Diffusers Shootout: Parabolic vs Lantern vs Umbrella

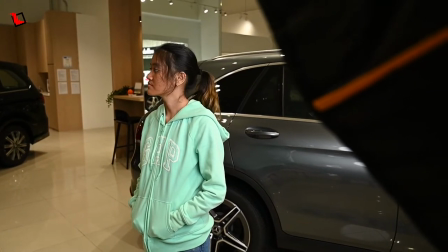0:00 When it comes to lighting a person or an object in our videos, most people will think that the most important piece of gear is the light.
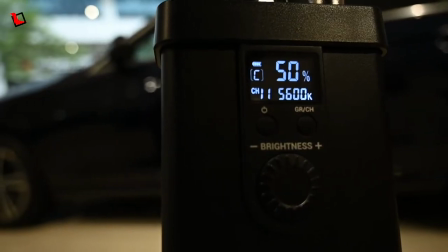0:07 While I don't deny that,
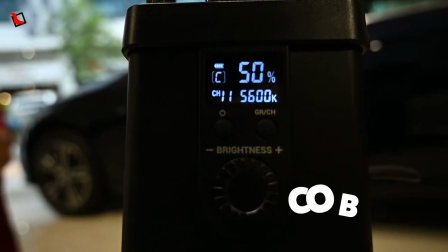0:09 I think the next thing that must go along with your COB or panel light is this thing, a diffuser.
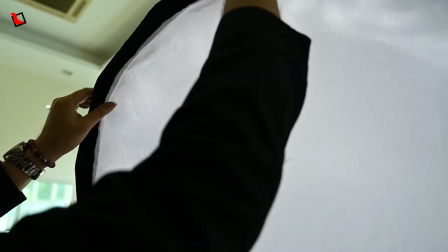0:17 But what is the use of one of these things? And with at least 8 to 10 different types of diffusers around, which is best suited for you? Hey, it's different to Colin? Let me answer these questions when we pitch three of our diffusers to a shootout.
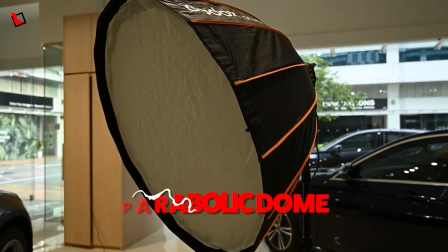0:33 In this case, it's the parabolic dome versus the lantern versus the umbrella.
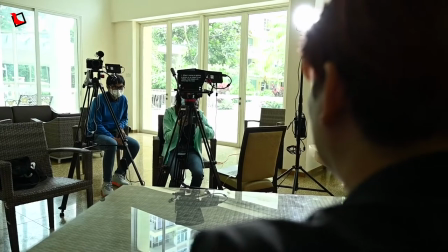0:42 Using just the light to illuminate your subject is a bad idea. This is because the light will cast harsh shadows on the person or the object.
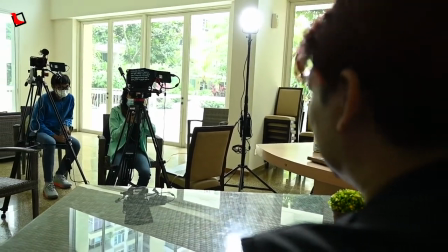0:51 Worse, it might blind your client or talent from doing crucial things like reading from the teleprompter. You wouldn't want them to screen their eyes while talking in front of the camera, would you?
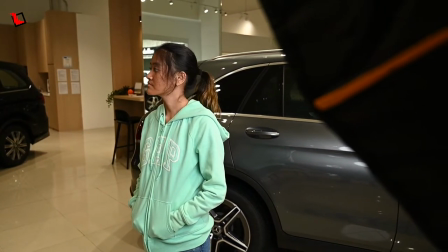1:04 That's why you should use a diffuser, and it helps to diffuse the light and soften shadows.
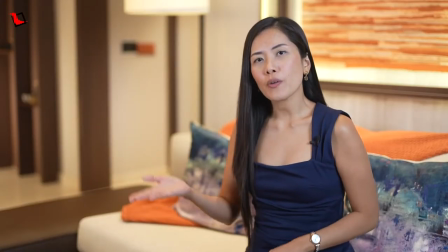1:10 It also reduces contrast and task give out a more flattering look on the client's self. So now that you know what a diffuser is for, and you decide to get one, which type of it's best for you? Well, for our company, we primarily use three types.
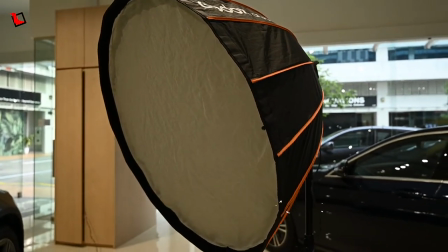1:27 They are the parabolic, the lantern, and the umbrella.
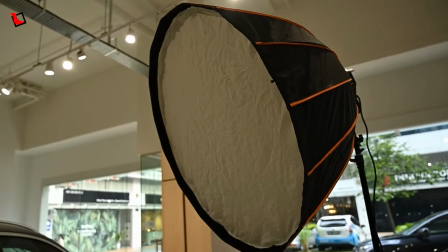1:33 The parabolic resembles an umbrella but has a more rounded profile.
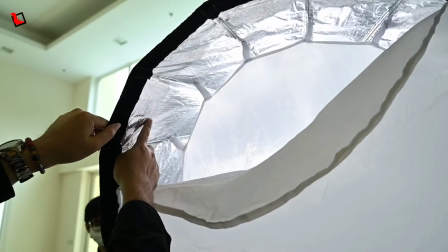1:39 Sometimes called a dome, the reflector layer inside it scatters the light and emits them in a directed manner.
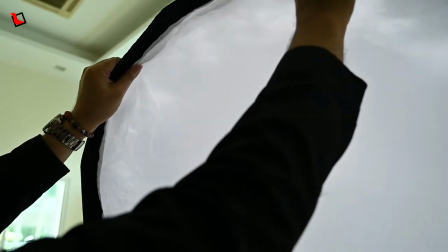1:46 But with the diffuser layer right at the end, the output light is softened.
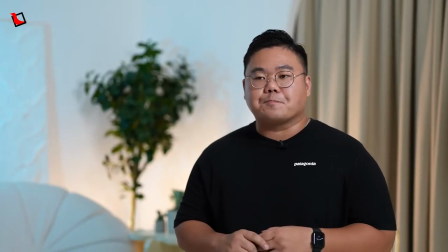1:52 The main purpose of the parabolic dome is to focus diffuse light on the subject by not spilling the lights everywhere.
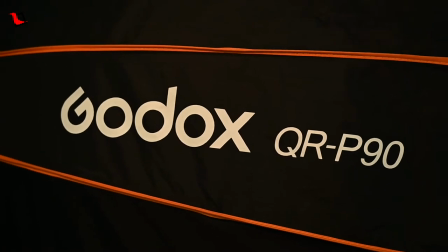2:01 Now for our Godox QRP90, a 90cm dome,
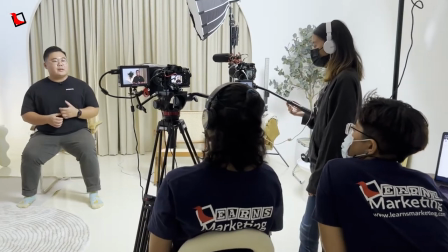2:06 it likes the talent from head to waist level because it's wide enough.
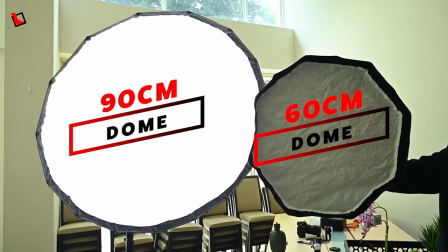2:11 For a 60cm one, it probably is more suitable to light only the face.
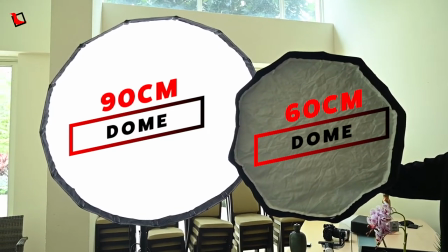2:17 But anyway,
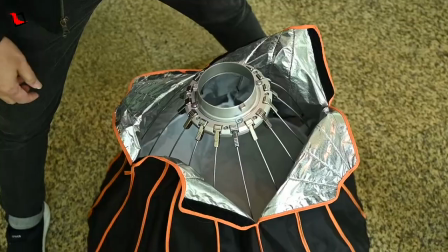2:18 we use our parabolic loam mainly on our key light but it does take a bit of time to set it up as we have to
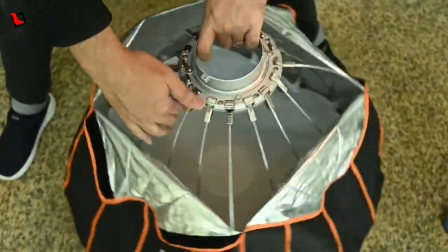2:26 pull up each one of the rods every time we use it but compared
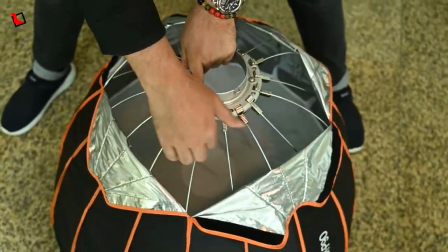2:31 to most other studio softboxes right setting up this one is really simple already i mean the qr in the model stands for quick release anyway oh if you You must know this model costs just $165. Well, really value for money in my opinion. Okay, now over to the lantern.
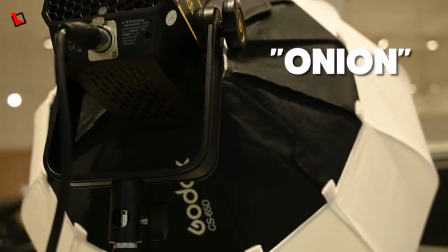2:54 One of my crew members call this an onion because it, well, it sure does look like one, doesn't it?
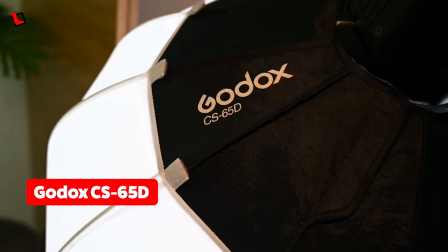3:00 This particular model that we use is called the Godox CS65D and it costs just $85.
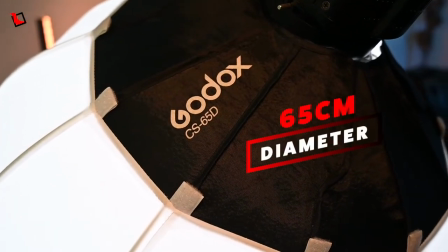3:06 It's 65cm in diameter and it's great for casting omnidirectional lighting.
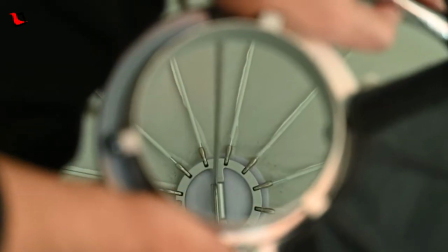3:14 And best of all, it's pretty easy to set up. Just push down and hook the central spine to the frame.
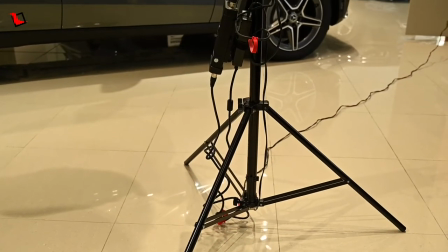3:21 And because it's smaller than our parabolic dome,
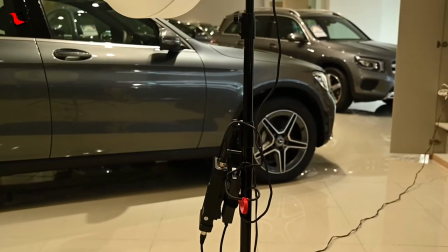3:25 we mainly use this onion on our field lights as it causes spews in all directions,
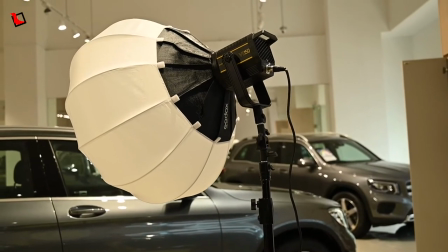3:32 doing a great job in further softening shadows. But because of this omnidirectional lighting, bear in mind that the lantern's role isn't really well suited for the key light unless you want to light up everything from the subject to the foreground,
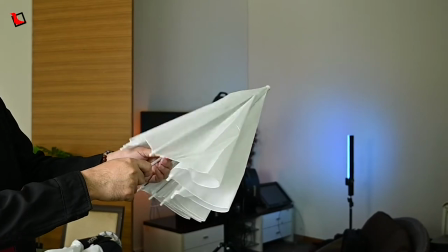3:46 to the background and even the ceiling. Now okay, on to the third diffuser in our arsenal which is the umbrella.
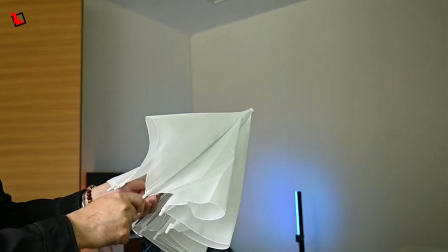3:54 Now this one that we have here doesn't have a modern name as it costs like $10 through Lazada, maybe even cheaper. But it doesn't mean that if it's cheap, it cannot do the job of diffusing light.